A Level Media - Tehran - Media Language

Hello and welcome to my easy to understand guide to Tehran and media language. This video is going to be particularly relevant for you if you are studying Eduqas Media Studies A-Level, as it currently appears as a set text on that spec. The genre for this series falls into the thriller category, the subgenre being a spy thriller. And there are lots of common conventions and codes that you can see within the set episode that point towards this genre and subgenre.
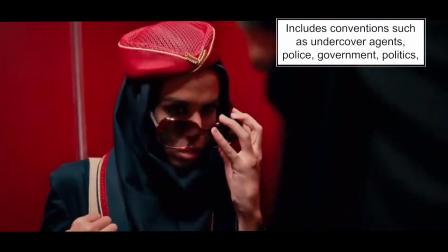(0:27)
For example, the fact that we're seeing somebody who's an undercover agent,
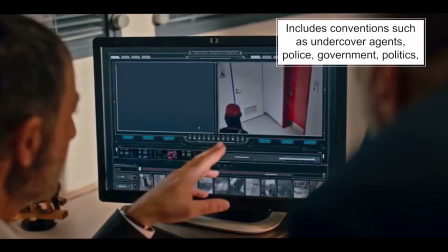(0:30)
we're seeing elements of government and police, we're seeing lots of things about politics,
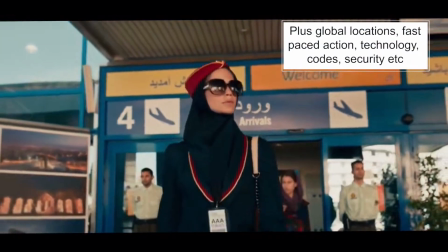(0:37)
we're seeing lots of real locations, but we're also seeing lots of exotic global locations that you're used to seeing in spy dramas.
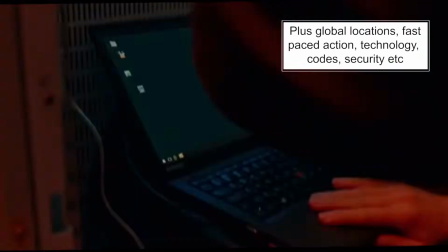(0:45)
Lots of fast-paced action, lots of technology like hacking on computers,
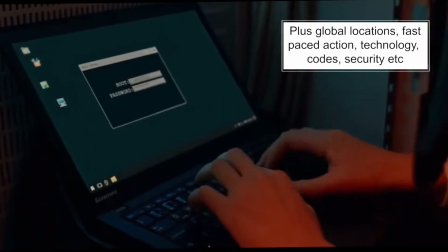(0:51)
lots of use of things like coded language, security, CCTV style shots. All of this media language helps to make it really clear to an audience that this is going to be a spy thriller. Spy thrillers are often really entrenched in politics, so it's kind of important to understand the political context.
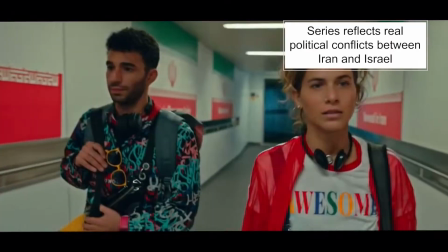(1:12)
This series really reflects the very real political conflicts between Iran and Israel.
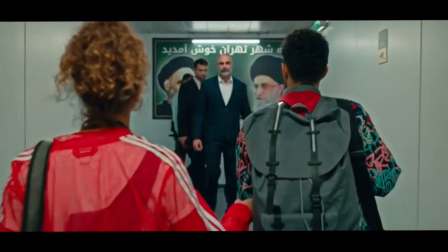(1:18)
In this series, it's focused on Israel's opposition to Iran's nuclear program,
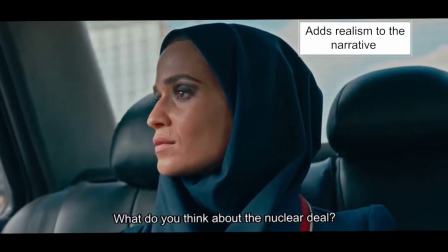(1:24)
and this setting of the series within a very real political
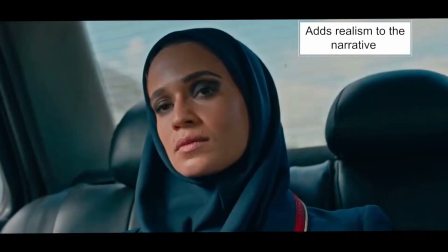(1:30)
conflict, it helps to add realism for an audience, and it makes it feel like something that could happen. So our main protagonist is Tamar Rabinian.
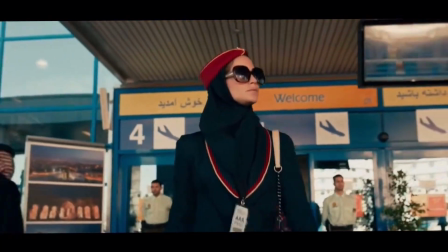(1:41)
She's an undercover agent, and her goal is to bring down Iran's air defences.
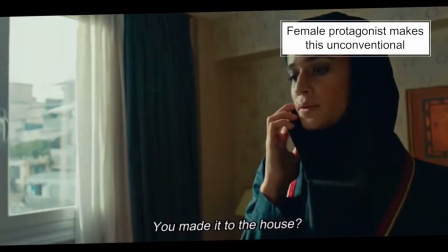(1:46)
Having a female protagonist sets this drama apart from lots of other dramas within this genre or subgenre.
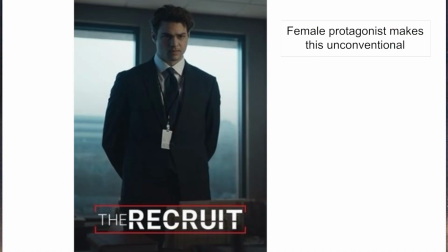(1:54)
Most spy thrillers often have male protagonists or male heroes.
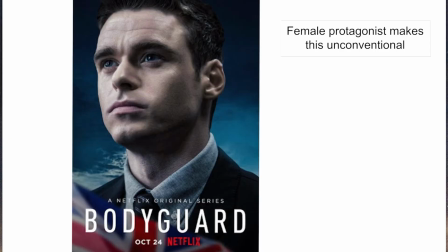(1:59)
The undercover agent is often male. So having a female agent as the main character makes this seem a little bit different and a bit unusual.
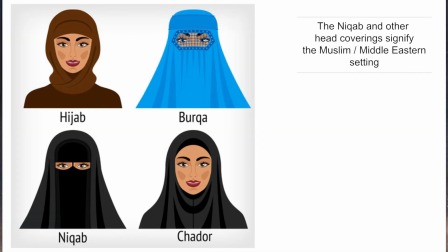(2:08)
The use of Muslim face coverings, head coverings, scarves, they help to ground this drama within Muslim culture,
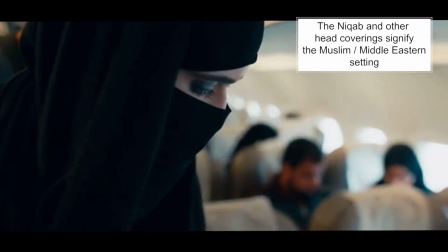(2:16)
and they help to immediately make it fairly recognisable as to the differences between characters and cultures.
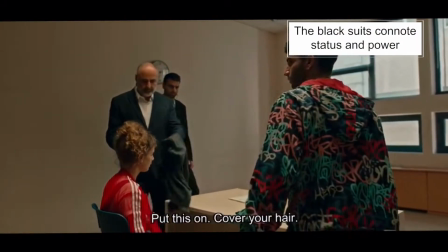(2:24)
The Iranian agents are dressed in these black suits, which give them this sense of authority and power.
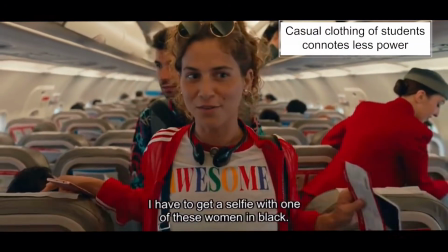(2:30)
And this contrasts with the two Israeli students who at first look are dressed in
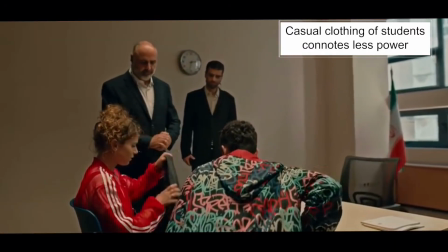(2:35)
quite casual clothing and then are forced to put on the headscarves and coverings. And that sets them apart, and it kind of makes it clear that they don't fit in here. They're not part of this culture. The use of camera within the episode there's a lot of handheld shots,
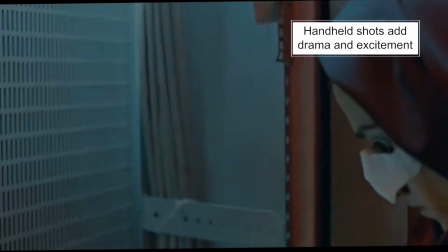(2:56)
and these fast-paced handheld shots create lots of drama and tension and this sense of action.
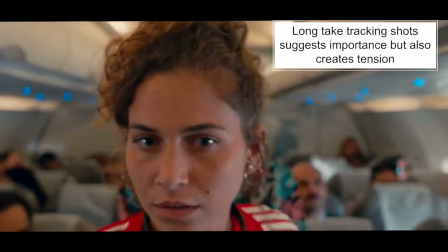(3:01)
The camera tracks characters down the plane and it makes them feel very important, but it also makes the situation feel very tense and ominous.
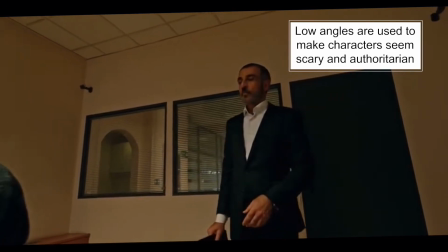(3:10)
We get lots of low angles of characters, which creates feelings of dominance and power.
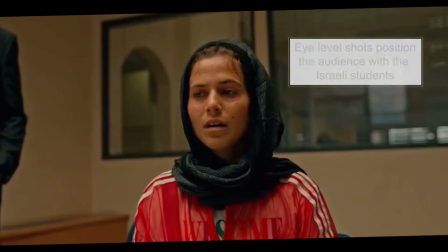(3:15)
And then the camera actually comes down to the eye level of the Israeli students,
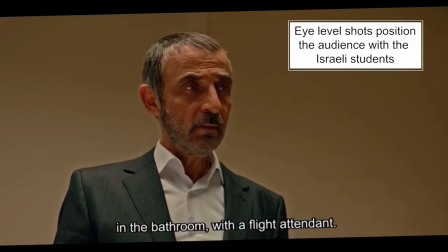(3:22)
which positions us as an audience with them and creates a feeling of empathy for them.
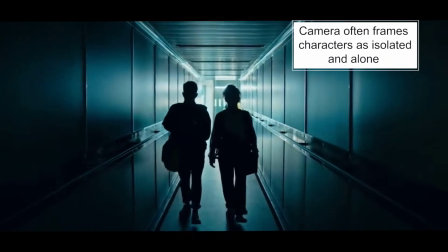(3:27)
The camera is also used to frame characters separately, perhaps from their settings,
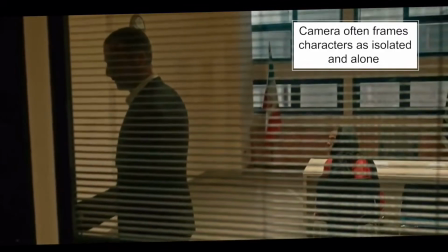(3:33)
to make them feel cut off, to make them feel isolated and alone.
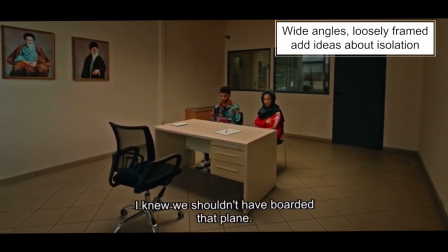(3:37)
Very loosely framed wide shots make characters feel very isolated and alone.
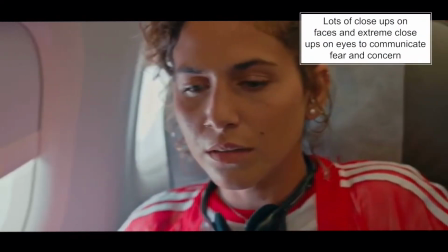(3:43)
Lots of close-ups and extreme close-ups on faces and in particular eyes are used to show the characters' fears and emotions,
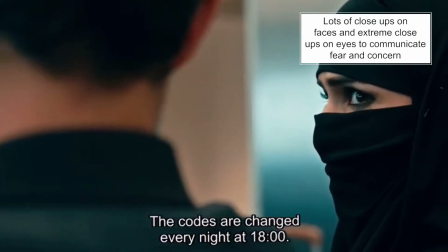(3:51)
particularly when we can't see their whole faces due to face coverings. There's lots of enigma within the episode, which creates mystery for audiences and encourages them to watch on.
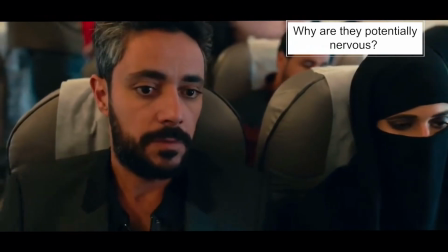(4:02)
We see the Iranians on the plane at first. They seem very nervous, and the man says to the woman, "Don't be afraid."